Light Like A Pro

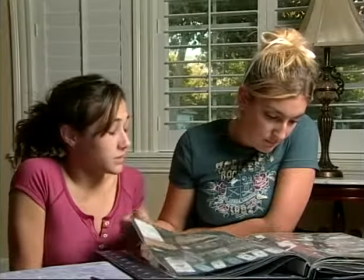(12:32)
Now all your light will be perfectly even in color. Those gels do cut down the brightness of your lights, though.
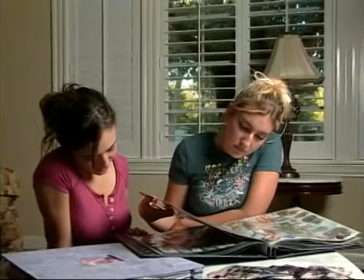(12:38)
Instead, you may want to use orange gel, which they sell at the video supply, and you put those over your windows.
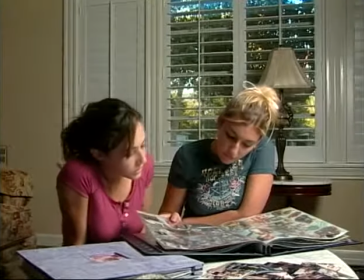(12:44)
And that'll take the daylight down to tungsten balance, and that will match your indoor lights.
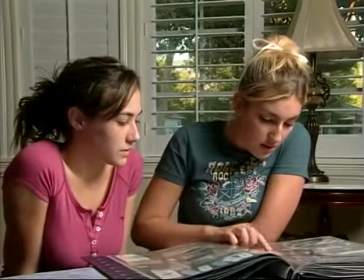(12:49)
That also helps reduce the glare and brightness from the outside windows. It's usually a lot brighter than your lights.
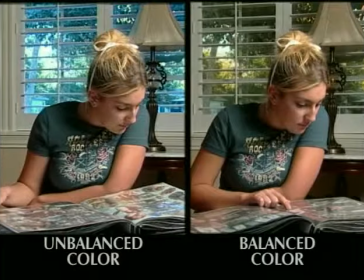(12:55)
Whichever way you go, you have to make sure your camera is set or filtered for the right color temperature, daylight or tungsten.
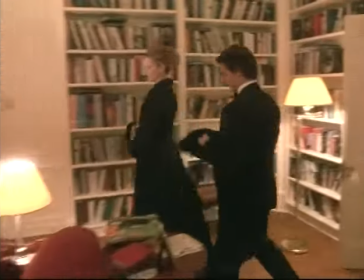(13:03)
What about when there's more than one light source? That gets back to contrast.
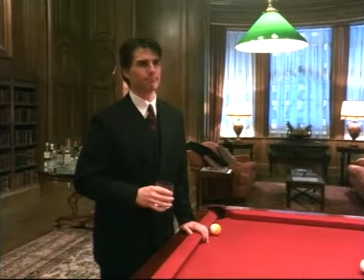(13:07)
The important thing is to be able to strictly control the levels between the light sources to keep all the shades in the scene looking good in the final output. Sometimes it's as easy as controlling the color of objects in the image. This shot is a contrast nightmare.
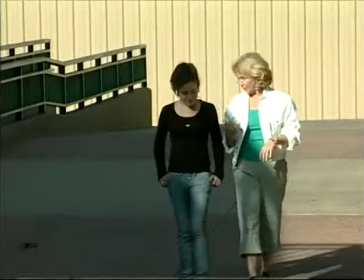(13:23)
Bright and dark wardrobe, bright and dark background areas.
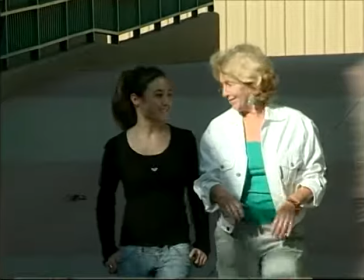(13:27)
By thinking ahead about props and wardrobe and adjusting for background, you can make a lot of difference in image quality.
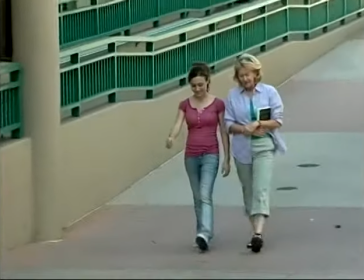(13:34)
In this case, we replaced the bright wardrobe and shifted the background, which enables us to increase the exposure and see the detail in the dark areas.
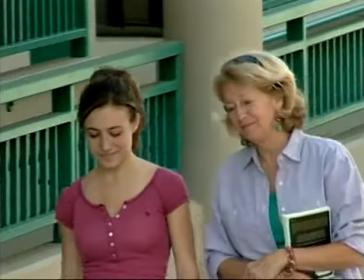(13:42)
Much better shades in this image.
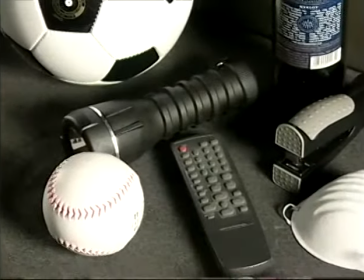(13:45)
White objects are difficult to light without getting burned out or overexposed areas, especially in scenes with darker objects.
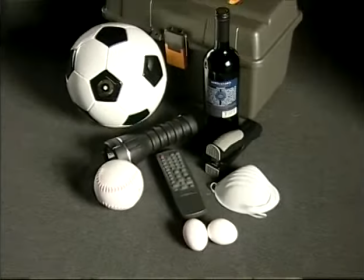(13:53)
Until you're highly skilled at controlling your light, it may be a good idea to avoid using a lot of white wardrobe and objects in your images.
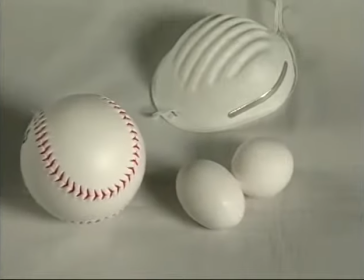(14:00)
If everything is bright, you won't have as much trouble.
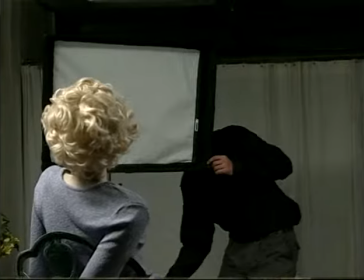(14:05)
Whether you have one light source or many, don't think about where you want to place your light fixture.
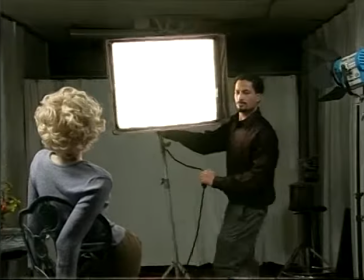(14:10)
Think about how you want your light to look, and move your fixture around until that happens, until you discover something.
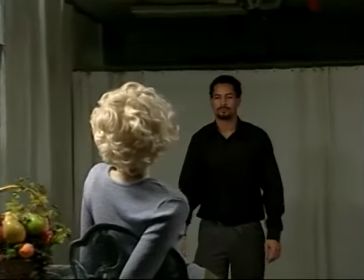(14:17)
You'll be surprised that sometimes you may have nothing but a backlight or two and that's it. As you light, study your image and experiment with lights over and over.
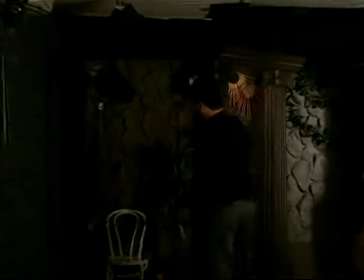(14:25)
If you're shooting stills, shoot lots of test shots while you work on your lighting.
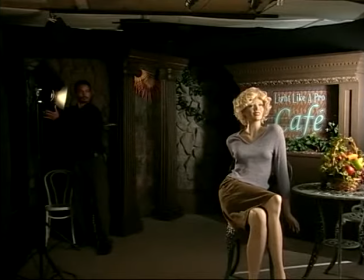(14:30)
Before digital cameras, the pros shot Polaroids, lots of them, and fiddled with the lights to perfect the image before they switched to film.
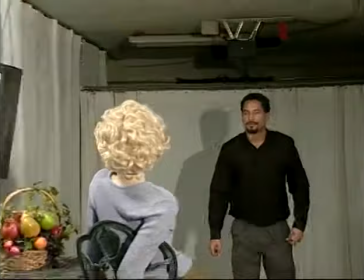(14:37)
In the scene we just lit here, we had to find the right balance between the model's key light,
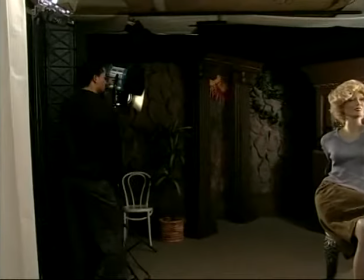(14:43)
the one on her face, her backlight, the one on her hair, and the light on the background.
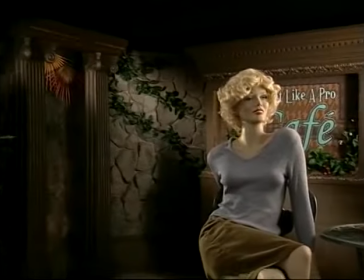(14:49)
Every time you set a light, you check the image and think how you can improve your image with the light.
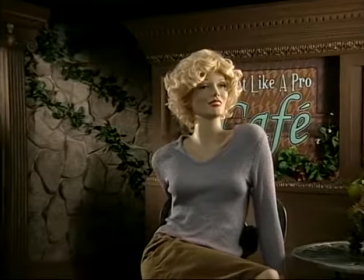(14:54)
Allow time for this when you schedule your production.
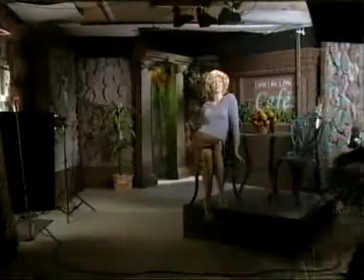(14:57)
The more you do it, the less time it will take. Watch what happens when we mess up the ratio of our lights.
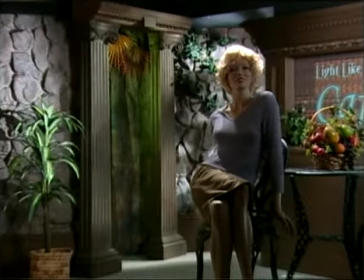(15:06)
If I was lighting this, I would think, okay, the hair light and the background light are way too bright, the key light on the model is way too dark. The test image tells you what it needs.
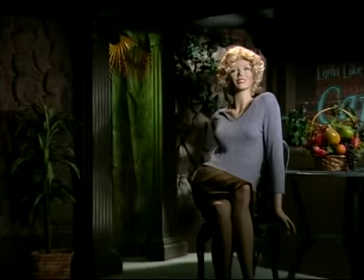(15:14)
But also, you can use your creative imagination to design interesting lighting that serves your message, your story, or the intended mood of the image.
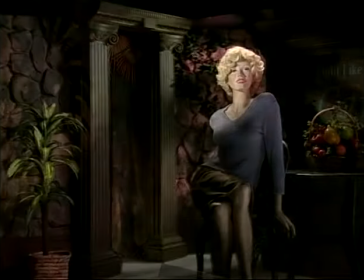(15:23)
It pays to observe and analyze every detail of your test image. You don't always need a light.
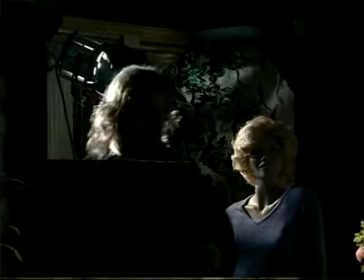(15:31)
Sometimes a reflector card or fill card will do the job you want.
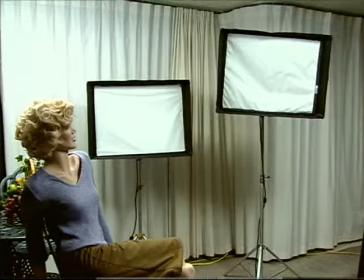(15:38)
If you have white or light shaded surfaces in the studio, they may provide fill light and keep the shadows from falling to black.
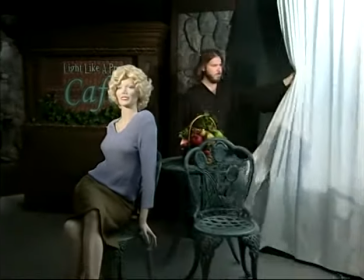(15:45)
If you want deep shadows, you need to have dark surfaces around your subject, and you must control your lights from spilling.
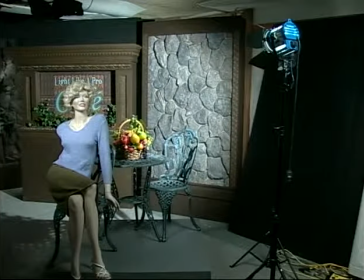(15:54)
There are a lot of devices and methods for controlling your light. It's just as important where you don't put light as where you do put it.
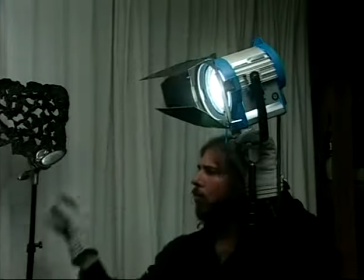(16:01)
If you think of lighting as painting your image with light and dark, you'll probably wind up with interesting images.
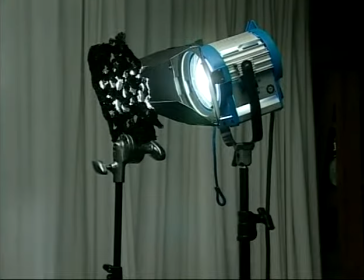(16:07)
Unless it's a comedy skit or a talk show, it's probably helpful to maintain some interesting shadowing somewhere.
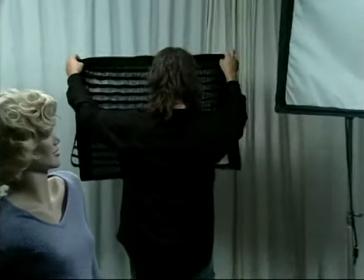(16:15)
Soft lights spill light all over the place, so they make grids called honeycombs or egg crates to put on the front of them.
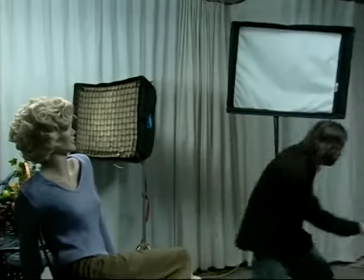(16:24)
These channel the light in narrower beams. A soft light and a grid screen are a powerful combination for versatile, attractive lighting.
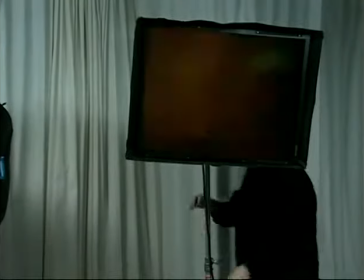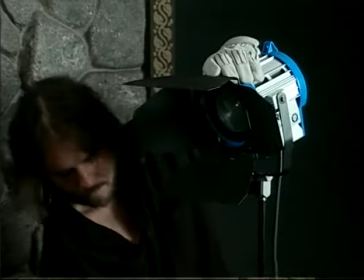(16:37)
On a direct light, those barn doors are essential to target your light.